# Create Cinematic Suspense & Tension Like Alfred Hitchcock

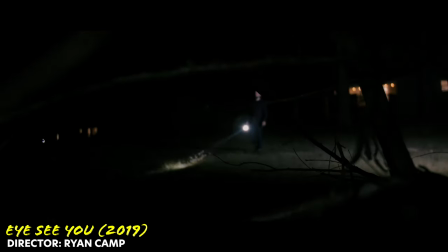0:02 Tension. It's the essence of great filmmaking. It's the tightrope that keeps us on edge.
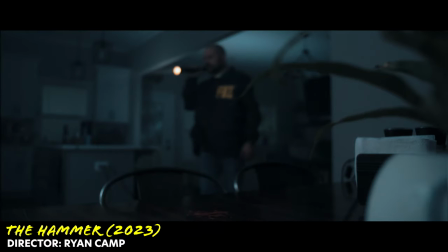0:09 Uncertain of the outcome, but eager to see what happens next. One filmmaker above all others mastered this art. Alfred Hitchcock. But what exactly is tension?
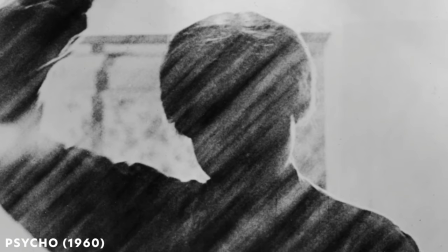0:25 And how did Hitchcock use it to turn simple scenes into heart-stopping moments?
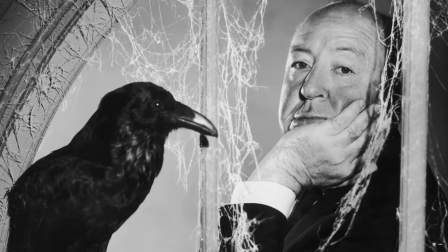0:32 Today, we explore the secrets of tension in film,
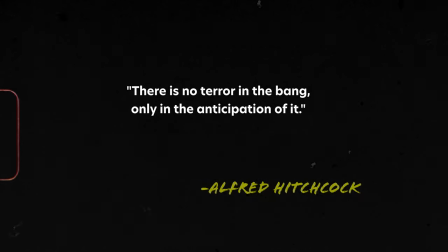0:36 starting with Hitchcock's famous quote, There is no terror in the bang, only in the anticipation of it. Alfred Hitchcock Hitchcock loved to explain the difference between suspense and surprise.
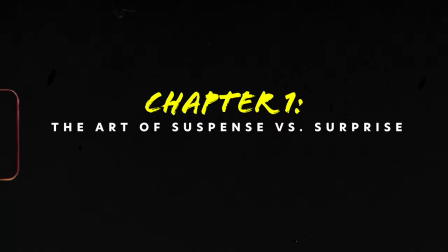0:51 He often used the example of a bomb placed under a table.
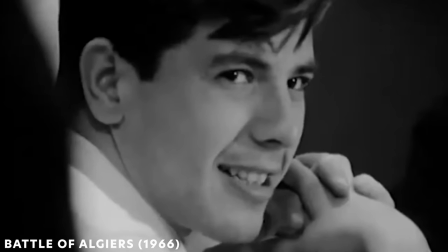0:55 Imagine two characters talking about baseball in a diner, unaware that beneath their table is a ticking time bomb.
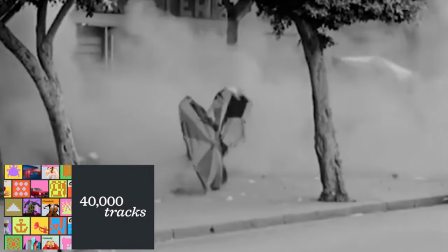1:05 Now, if that bomb explodes suddenly, the audience experiences surprise.
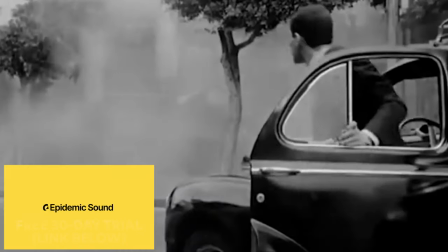1:11 It's a quick shock, but the feeling is very fleeting.
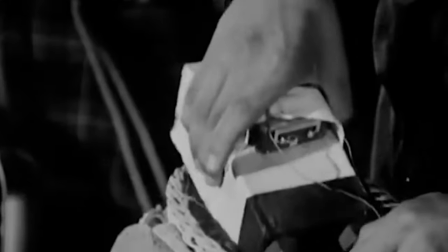1:15 However, if the audience knows the bomb is there, but the characters on screen don't,
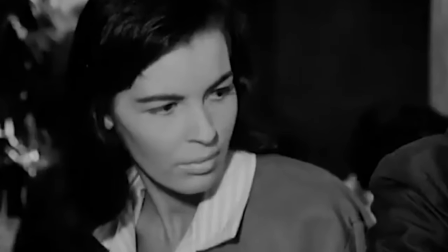1:21 every second the characters spend talking becomes agonizing. That's how you create suspense and tension. Now take the same scene and tell the audience there's a bomb under that table. Because they're saying to you, don't be ridiculous, stop talking about baseball, there's a bomb under there. Now the only difference is, although I've been guilty of in the picture sabotage of making this error, but I've never made it since. The bomb must never go off. Hitchcock said the bomb must never go off. But why? Because the longer the audience waits for something terrible to happen, the more the tension builds.
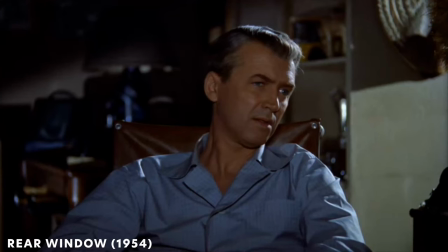2:10 Hitchcock was a master of using the camera to control what the audience saw, and more importantly, what they didn't see.
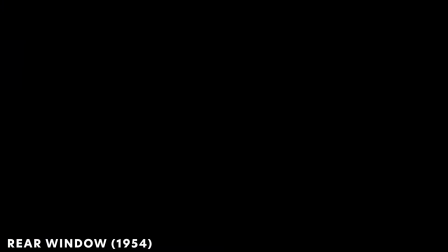2:17 In Rear Window, Hitchcock traps us in a single room, just like the protagonist.
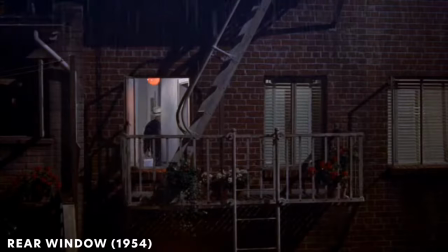2:23 We only see what he sees, making every glance out the window feel like a life-or-death peak.
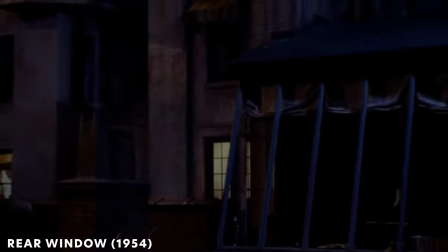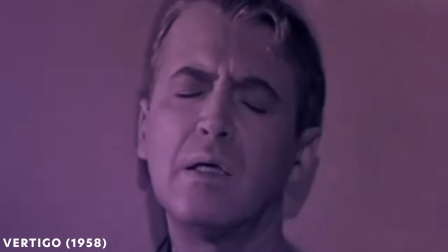2:36 By limiting our view, Hitchcock creates tension in the unknown.
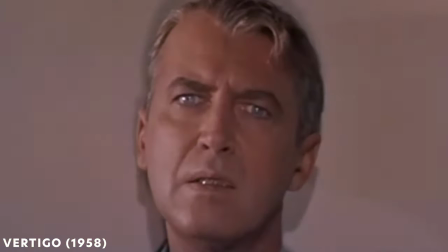2:41 In fact, he once said mystery is an intellectual process, but suspense is an emotional one.
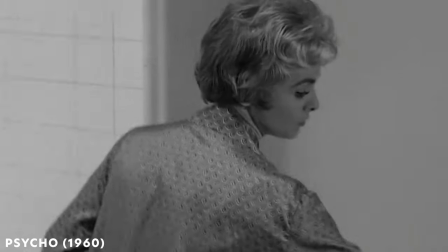2:51 Another tool Hitchcock used to masterful effect was silence. In Psycho, there's no score leading up to the famous shower scene,
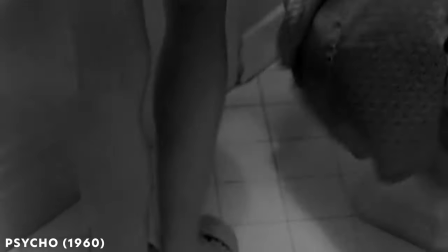3:00 just the sound of running water and Marion's mundane actions.
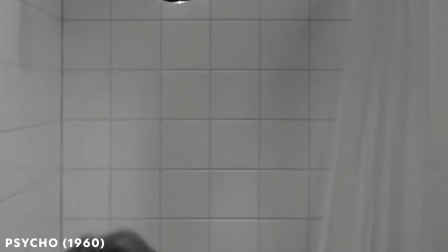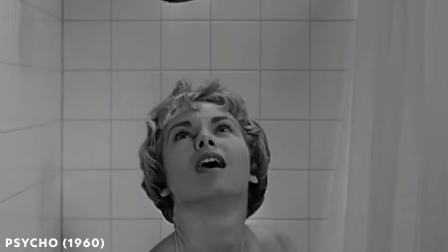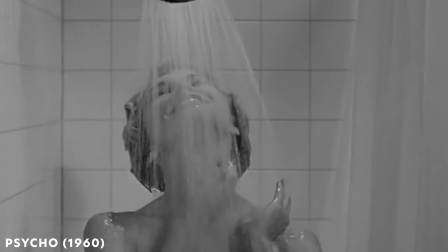Music in film is just as important as the director's choice of shots. Sometimes what you don't hear is more powerful than what you do.
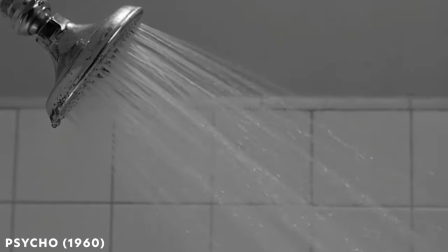3:31 It's the silence that unnerves us.
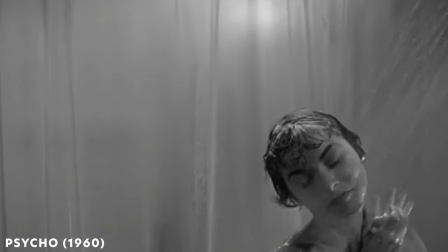3:34 We expect something to happen, but Hitchcock drags it out, making the audience squirm.
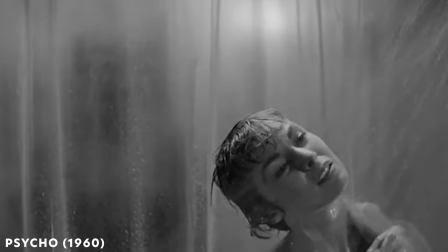3:41 And then, when the tension is at its peak, the music stabs us like the knife, amplifying the horror.
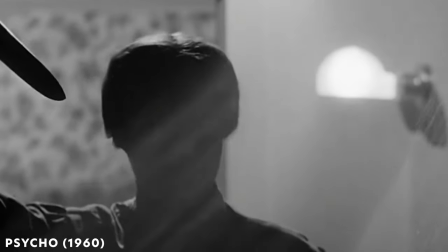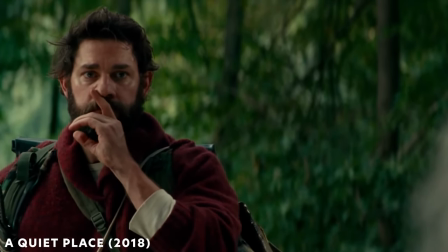4:00 Hitchcock's lessons on tension still echo through modern cinema.
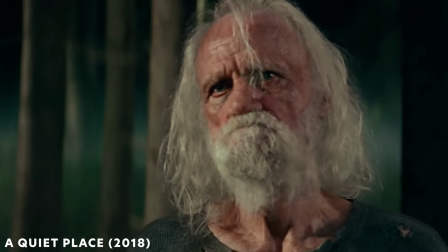4:05 In A Quiet Place, the silence is a deadly weapon, where even the slightest noise could lead to death.